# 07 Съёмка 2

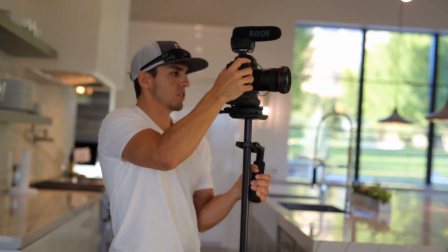16:37 So what we got here is golden hour lights, which is great for outdoor and can be good indoor sometimes,
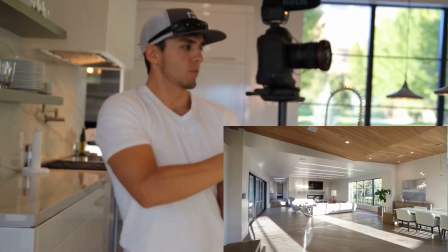16:45 but we have really long shadows that are overexposing a lot of the indoor, and you can see my shadow there.
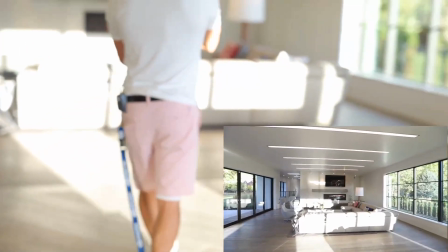16:51 And again, my shadow, and look how blown out this couch is.
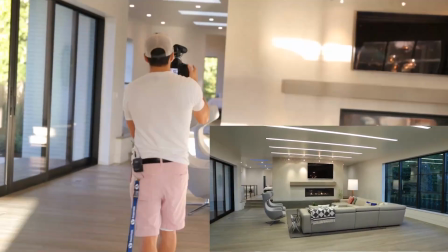16:57 So this is probably better to shoot once that sun has just gone down.
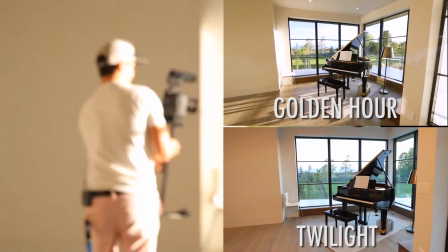17:03 And some things inside look better with the sun pouring in.
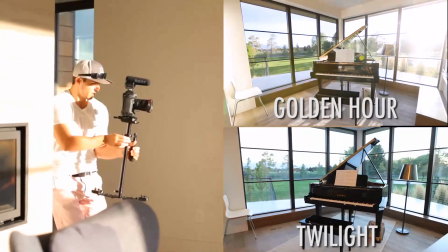17:09 So just use your judgment, but this room looks really good with that sun.
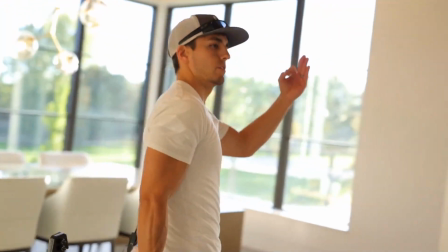17:18 So we got golden hour, so we're going back outside to do some more drone stuff.
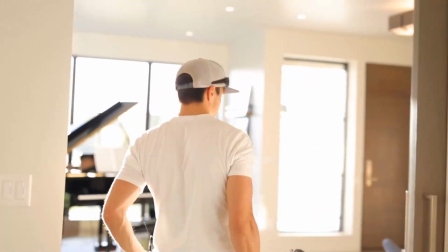17:24 And then we'll come back in here once the sun has set during twilight,
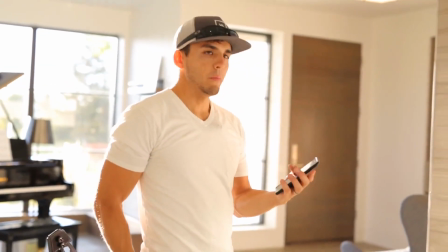17:29 and we're gonna grab about a half hour more of footage
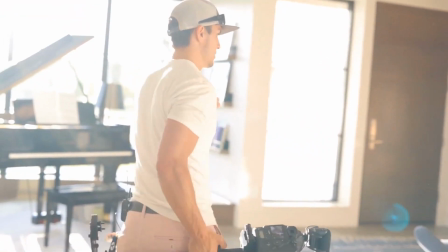17:33 from some of the rooms that didn't look very good with the sun pouring in too heavily.
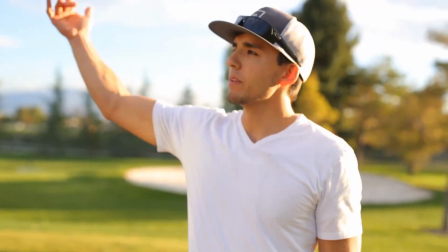17:39 Yeah, I say we do a battery from this angle, then we go out back, get some backlight action.
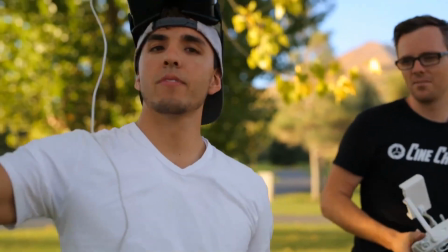17:45 I want to do one where we're kind of like right here, just kind of straight on the house, and just a slow rise up.
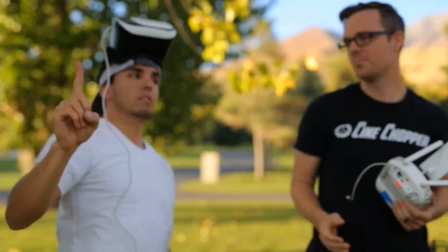17:52 So come through here and just No, just straight up and down. Okay. I'm just going to tilt. Here we go.
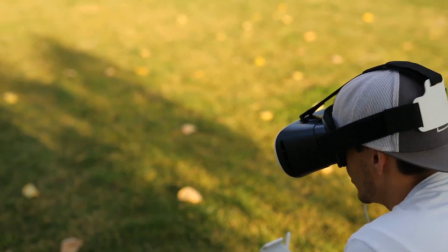17:58 Go ahead.
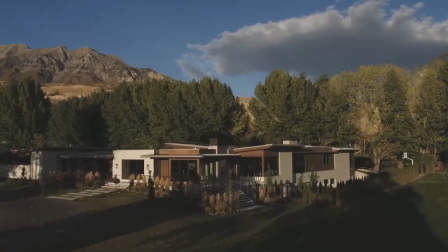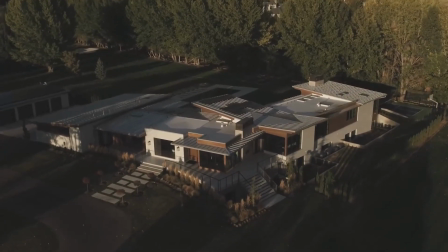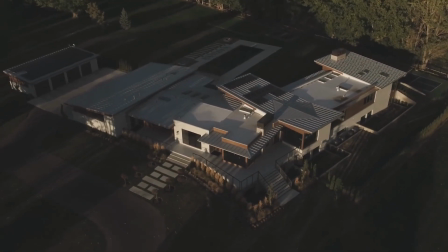18:10 Okay, good. Now come back down. Okay, coming down.
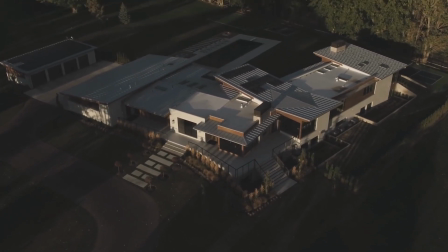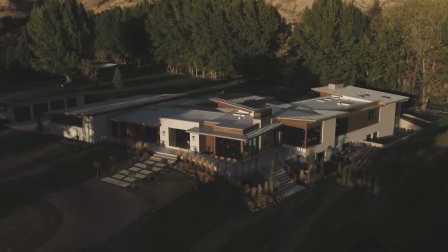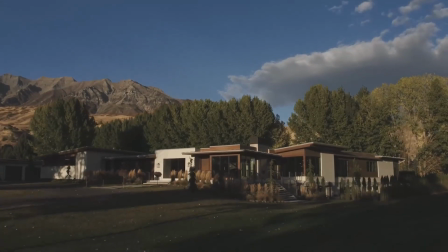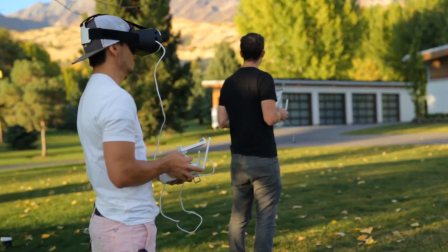18:29 Okay, good. Actually, give me a parallax around the solar panels. A little bit wider, come towards us a little bit.
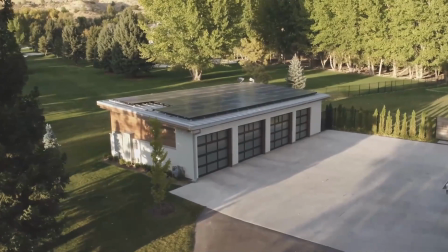18:35 Okay, good right there. Now just shoot out towards the backyard. All right, go ahead.
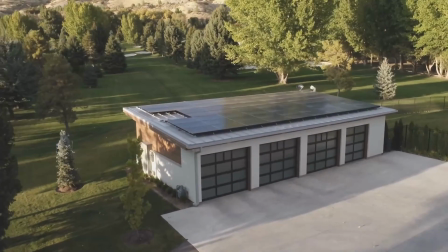18:41 There we go.
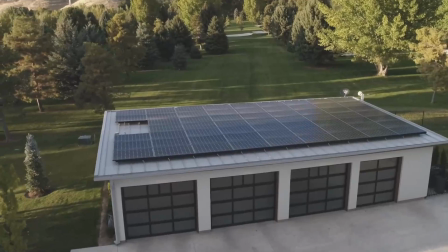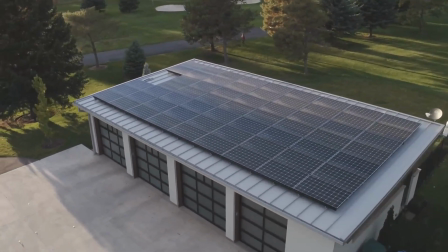18:48 All right, I think I got everything I need. I want to get a couple of the backyard.
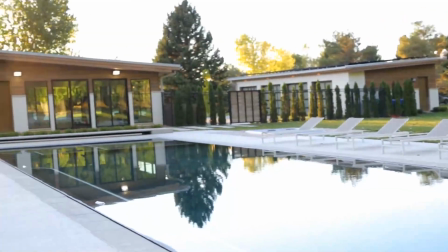18:56 Oh my goodness, okay. Out of pretty shots, man.
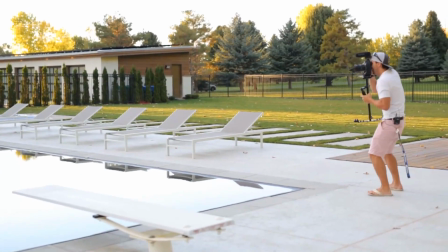19:01 It's that reflection, man. Look at those clouds. It's so pretty.
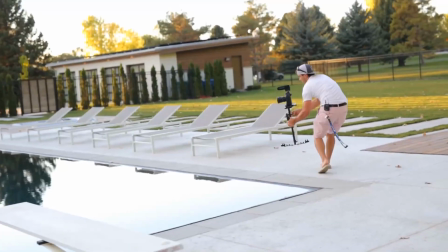19:10 It's that good, man. You gotta take advantage of pretty moments, okay?
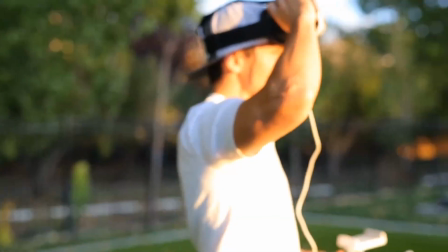19:19 One more. The sun really nice right now. Let's do a couple of wide, like parallaxes of the whole backyard.
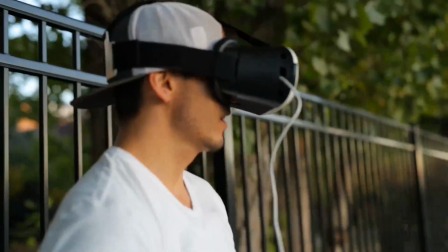19:25 So it is golden hour right now, so we're taking advantage and trying to get as many, yep, rolling.
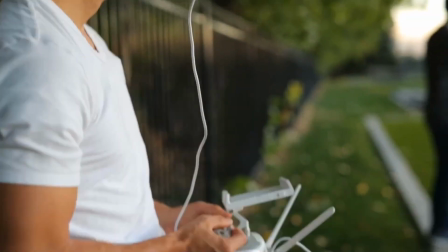19:30 Trying to get as many drone shots as we can with the pretty lighting.
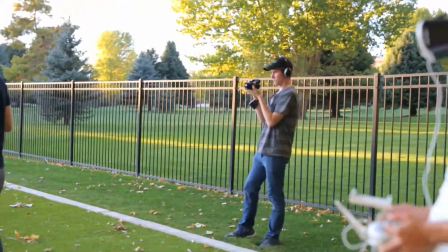19:36 So come clear back by us. Oh, that's gonna be pretty.
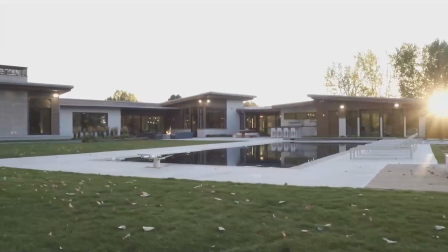19:43 And then just give me a sweep across the yard going south. Okay, go ahead. You wanna do fly over the fire? Yeah.
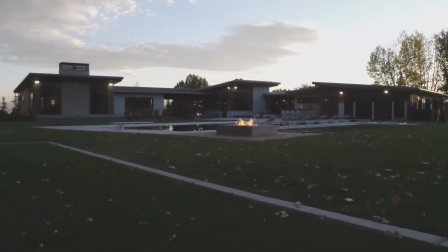19:54 All right, ready when you are. Go ahead, nice and slow. Now we're doing a low shot across the water, over the fire.
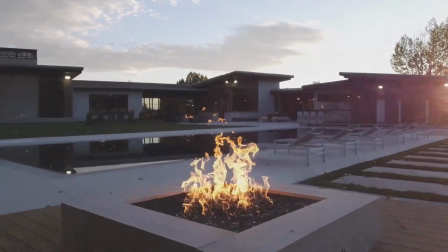20:03 Very nice.
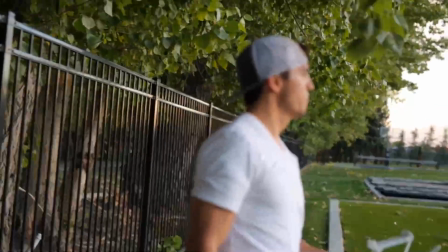20:05 Save whatever battery you have left for in about 15 minutes when it's a little bit darker.
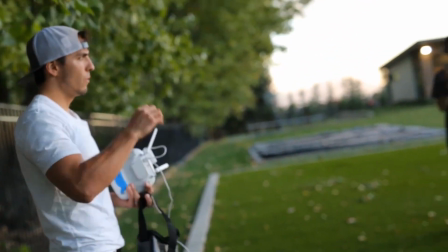20:12 He just wants a couple showing off, you know, everything lit up.
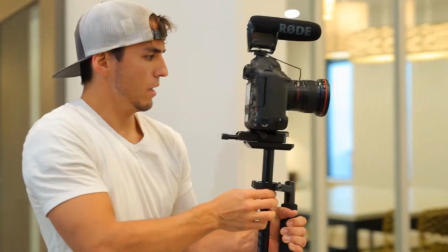20:16 So this room had a lot of sun coming in earlier.
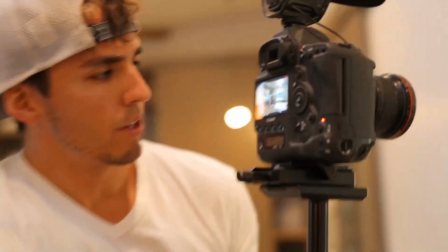20:23 It was kind of blowing everything out. So I'm redoing it now that the sun's gone down.
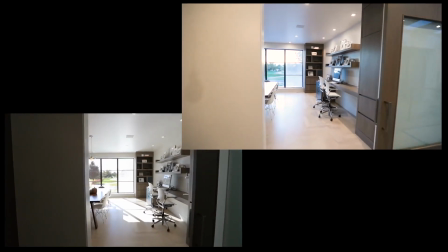20:31 So now we don't have any harsh sun coming in anymore.
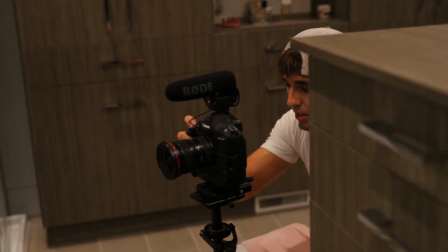20:38 So sometimes to avoid being seen by the mirrors in the bathroom, I gotta get down really low like this.